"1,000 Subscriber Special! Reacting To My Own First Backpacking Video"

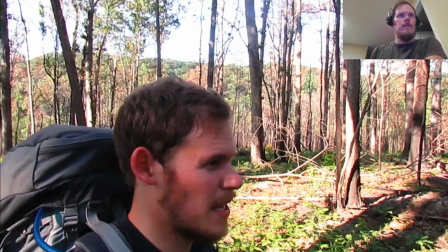I'm near the top now, there's a nice breeze
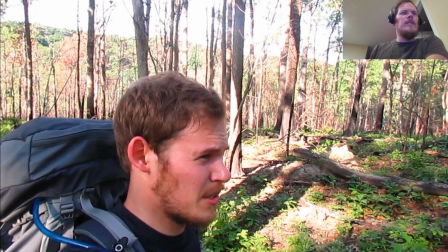but it must have been pretty recent here, I want to say something else so, about the whole talking to the camera thing another thing is that I really adopted the show don't tell thing that is kind of advice that,
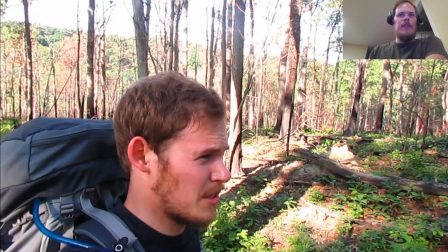it's like amateur writer advice, you know, advice that's given to beginning writers show me, don't tell me and I think that's one of the issues I have with the the talking head thing in my videos is that instead of showing you how it felt,
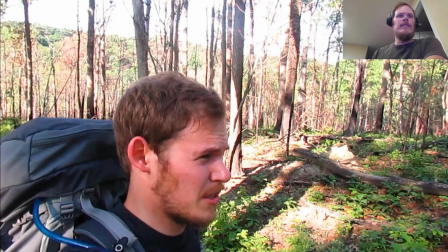I'm telling you how it felt. I'm telling you that it's hot. Instead of just letting the video show it, look, I mean, you can see me sweating. So I don't need to tell you that it's hot. You can tell it's hot. I'm sweating like crazy.
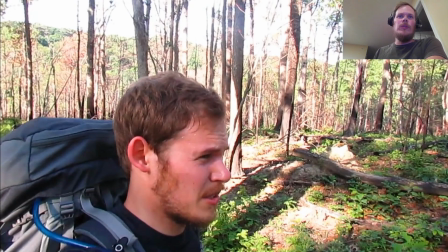So I try to do that in my videos now too. So instead of telling you that it's cold, I show you that it's cold and, you know, Show that my water is freezing in my water bottle. Show that our breath is fogging. Show that we're all bundled up. Or, you know, show that we're tired.
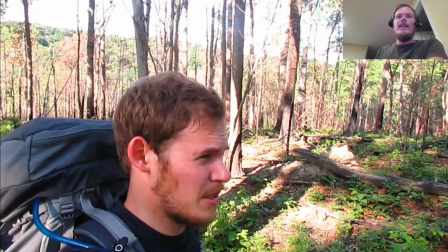You know, you don't have to say that it was a long day on the trail. You can make the viewer feel it by your choice of shots and the way that you edit it and the way that you compose your shots and the music that you use.
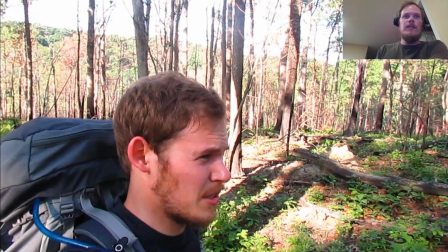So I've really taken that to heart with my newer videos, too. I try to show instead of tell.
Smell the charred trees.
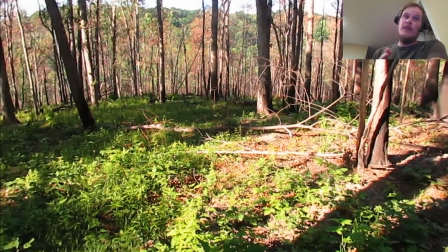Now, the smell of the charred trees is something that you might not be able to show.
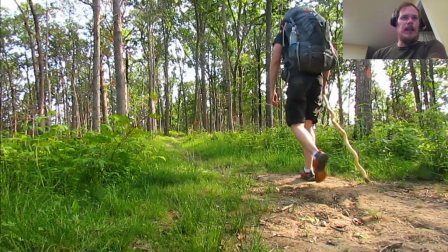That's a good candidate for narration.
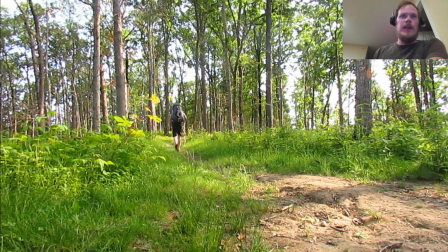Or, like, this shot is supposed to be me climbing uphill, but you can't tell that I'm climbing uphill. I think it was pretty steep, if I remember correctly.
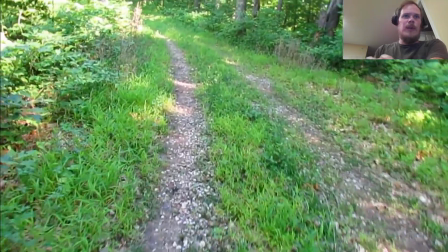Following an old road now.
So, like, nowadays, I would find a way to make it feel like I'm climbing a steep hill.
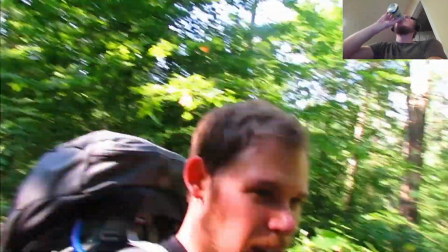I was just thinking about, oh, one of the things that I love the most about being in the
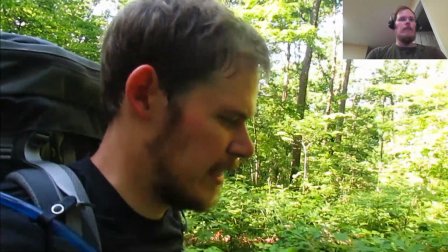woods is how rejuvenating it is whenever
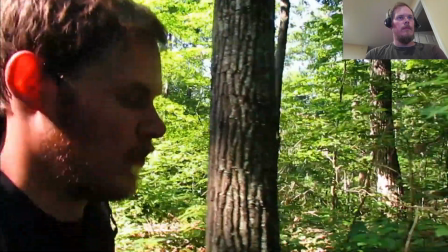I go out, spend the night in the woods and wake up, and go back out in the morning.
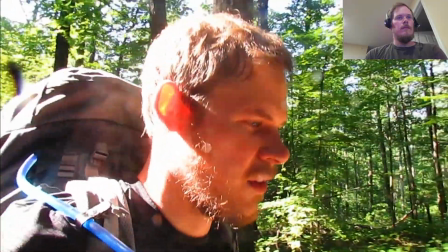it's like a little rebirth. You kind of shake off all the rust that you've been accumulating in your daily routine.
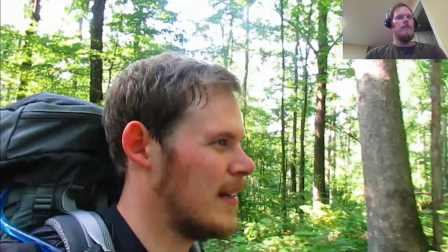And it makes me look at everything with fresh eyes when I get back. Kind of reinvigorates my interest in everything too.
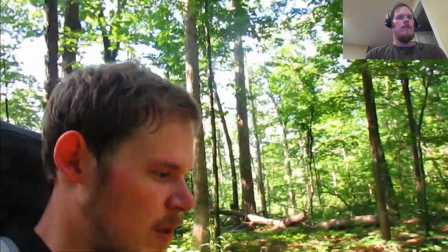I'm more interested in reading and more interested in writing.
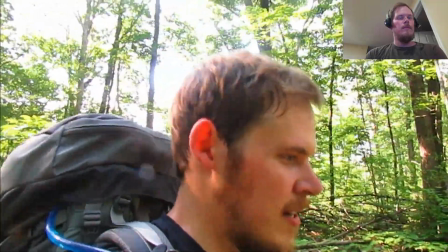Not to mention it gives you an appreciation for a hot shower. and a clean place to eat your dinner
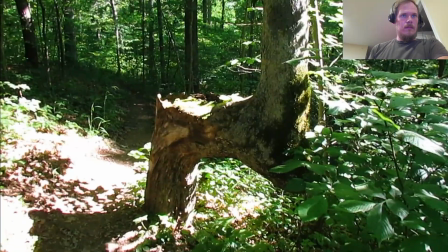and a real dinner.
Okay, that wind noise was terrible again.
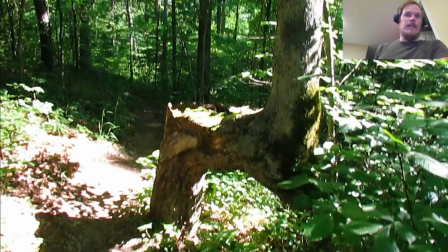Okay, so what I was just talking about there, that's actually a good use of talking to the camera. I'm talking about what it feels like and what my internal experience of backpacking is like.
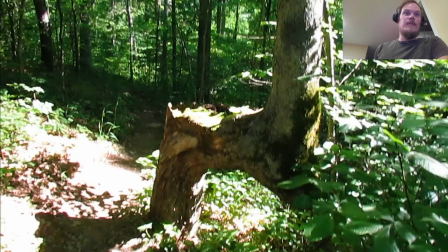And that's also a theme that has been repeated many times on my channel and in the old blog that I used to keep that I mentioned a while back. The sense of rejuvenation that you get in the woods and the sense of appreciation and gratitude that you
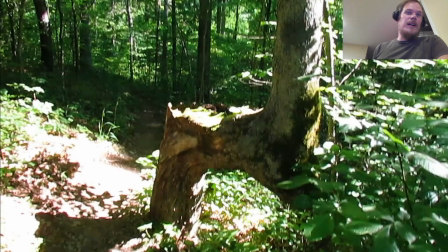have for all of the marvels of modern society when you come back from not having them for several days, not having a hot shower, not having a microwave, not having a washer and a dryer and a refrigerator. And I've talked about that a number of times probably, probably too many times in my videos, but
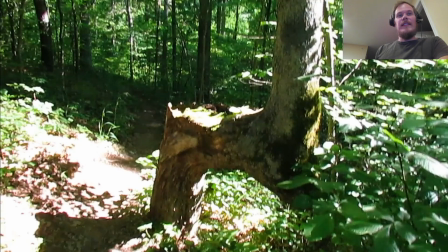that's something that I think is worth talking about. If I'm going to talk to the camera, it should be about that kind of stuff.
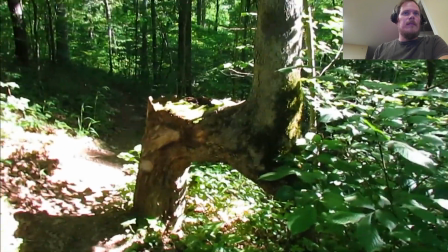The other way this tree is growing,
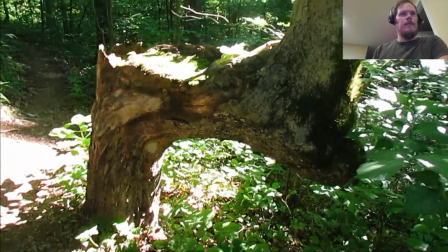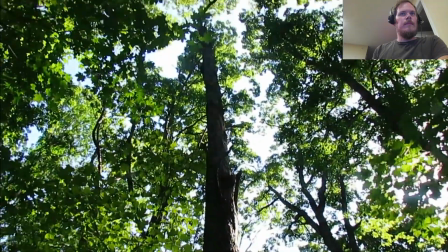or was growing, is dead.